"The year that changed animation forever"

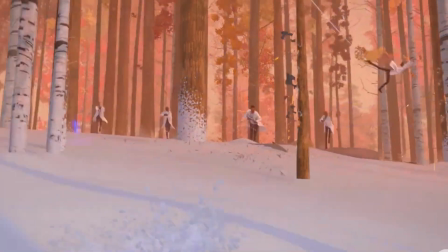247s
But for this movie, they reduced the animation of the characters themselves to 12 frames per second at times, something that's usually done in 2D animation, stop motion, or anime. This basically means one new drawing in every 2 frames.
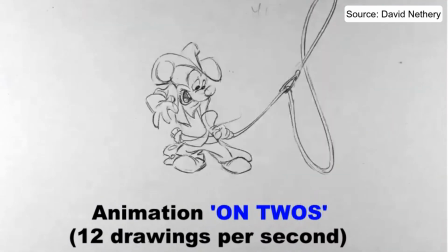263s
This is what gives some scenes that jagged and unsmooth feel to them.
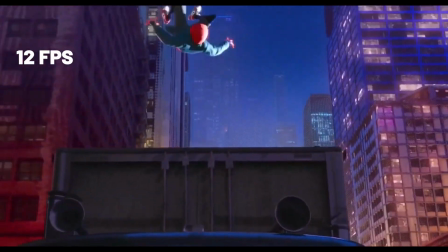268s
Like, check out the scene right here.
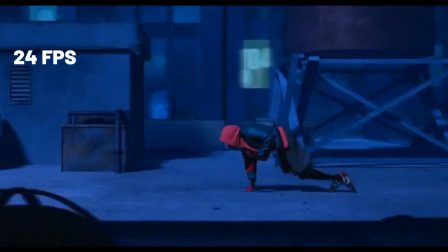271s
For some of it, Miles is animated at 24 frames per second, but for others, it's 12 frames per second.
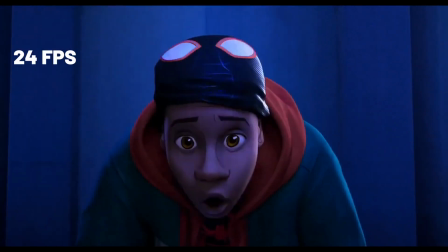277s
Can you tell the difference? It's pretty stark once you actually realize it. Another really major decision was to not use motion blur in the traditional sense.
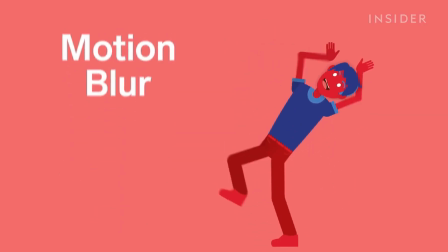288s
So motion blur is that blurriness that occurs when an object moves really fast on the screen.
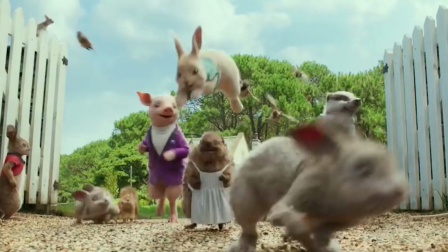294s
Seen in live action movies for so long, that when 3D animation came along, they had to recreate it because viewers were already used to seeing it. But since we're using a computer for the animation, it can easily be turned off.
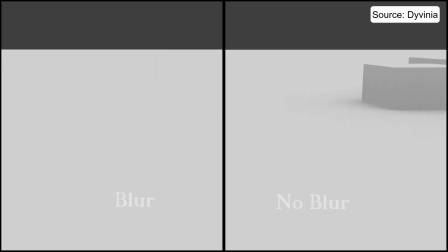309s
This usually doesn't look so great as motion blur makes motion feel smoother and softer. That's why people use it. But the Spider-Verse people wanted to do it their own way, as they should,
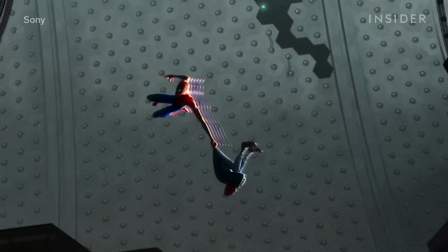320s
and they turned off motion blur and instead added quick drawings between fast motions to give the feeling of motion blur in their own way.
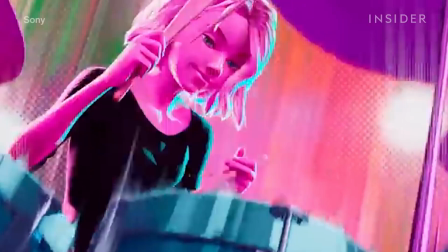329s
And all these key decisions that the studio made doesn't even touch on the visual
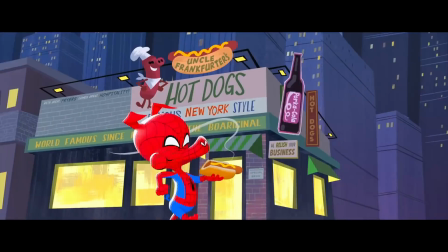334s
dazzle of having multiple characters all in different animation styles on the screen at one time.
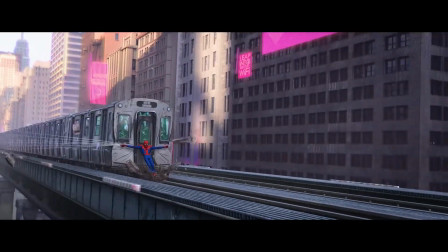341s
They really went off in this movie. All of these factors meant the team making Into the Spider-Verse was really
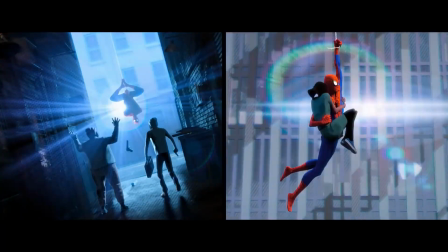349s
making something completely different from what animation usually called for,
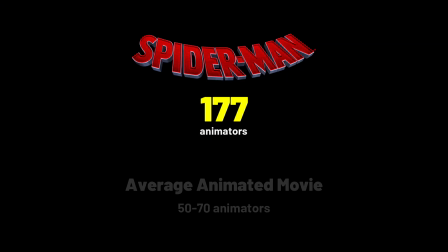353s
which also meant having twice the amount of animators a typical animation movie would have.
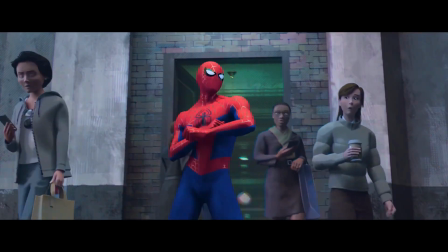360s
They embraced creativity by finding different ways to bring their source material to life, and that's why it works. The animation style comes from a relevant place. It's not just done just cause. These decisions have purpose and meaning behind them. One would think I'd say that 2018 was the year animation changed forever, right? Because that's when Into the Spider-Verse came out. But that's actually not the case. Because even if Into the Spider-Verse was successful, no one could have really known the impact it would have on studios and movies going forward. Not until 2023. 2023 truly became the year this creativity in animation took over, with films like Nimona, Puss in Boots,
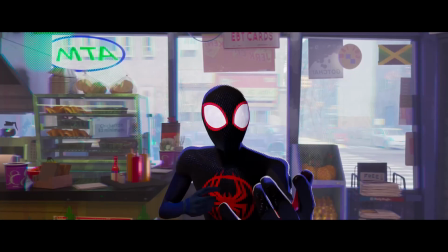409s
Teenage Mutant Ninja Turtle, goddamn, Spider-Man Across the Spider-Verse coming out and dominating the animated box office. 2023 truly showed audiences and producers the future of animation and was the year that cemented the style that Spider-Man Into the Spider-Verse started in 2018. And that's the thing, each of these movies work for a specific reason. The animation style comes from a relevant place.
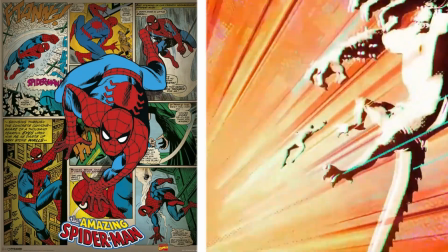438s
For Spider-Man, it's comics, obviously. For Puss in Boots, it's fairy tales.
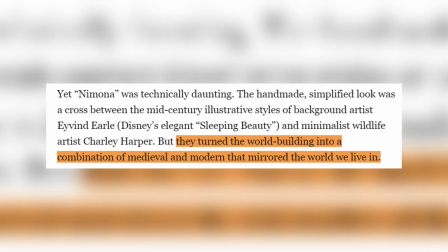443s
For Nimona, it's medieval paintings, believe it or not.
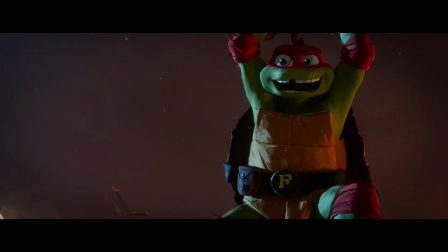446s
For Teenage Mutant Ninja Turtles, the team was inspired by teenagers and how a teenager would draw. And I think you could see that rough element in the movie. What if it's animated by teenagers, so to speak? All of these unique animation styles make sense for that specific story. And that's a huge reason why they're all incredible animated movies. Now, sometimes that doesn't work. As you can imagine, there's another movie that very ironically tried to do this, but flopped hard.
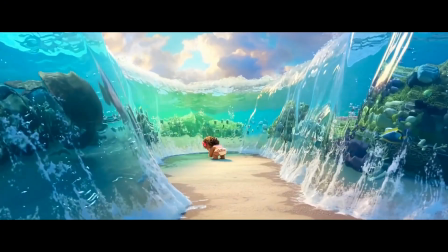478s
Disney's Wish. It's ironic because the company that had basically dominated the 3D
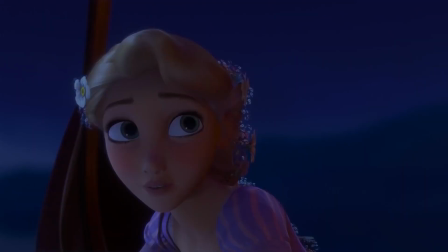485s
CGI animated look over the past 20 years had realized its animated movies
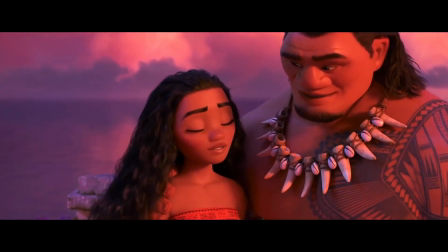490s
weren't doing so well as of late and wanted to try something different.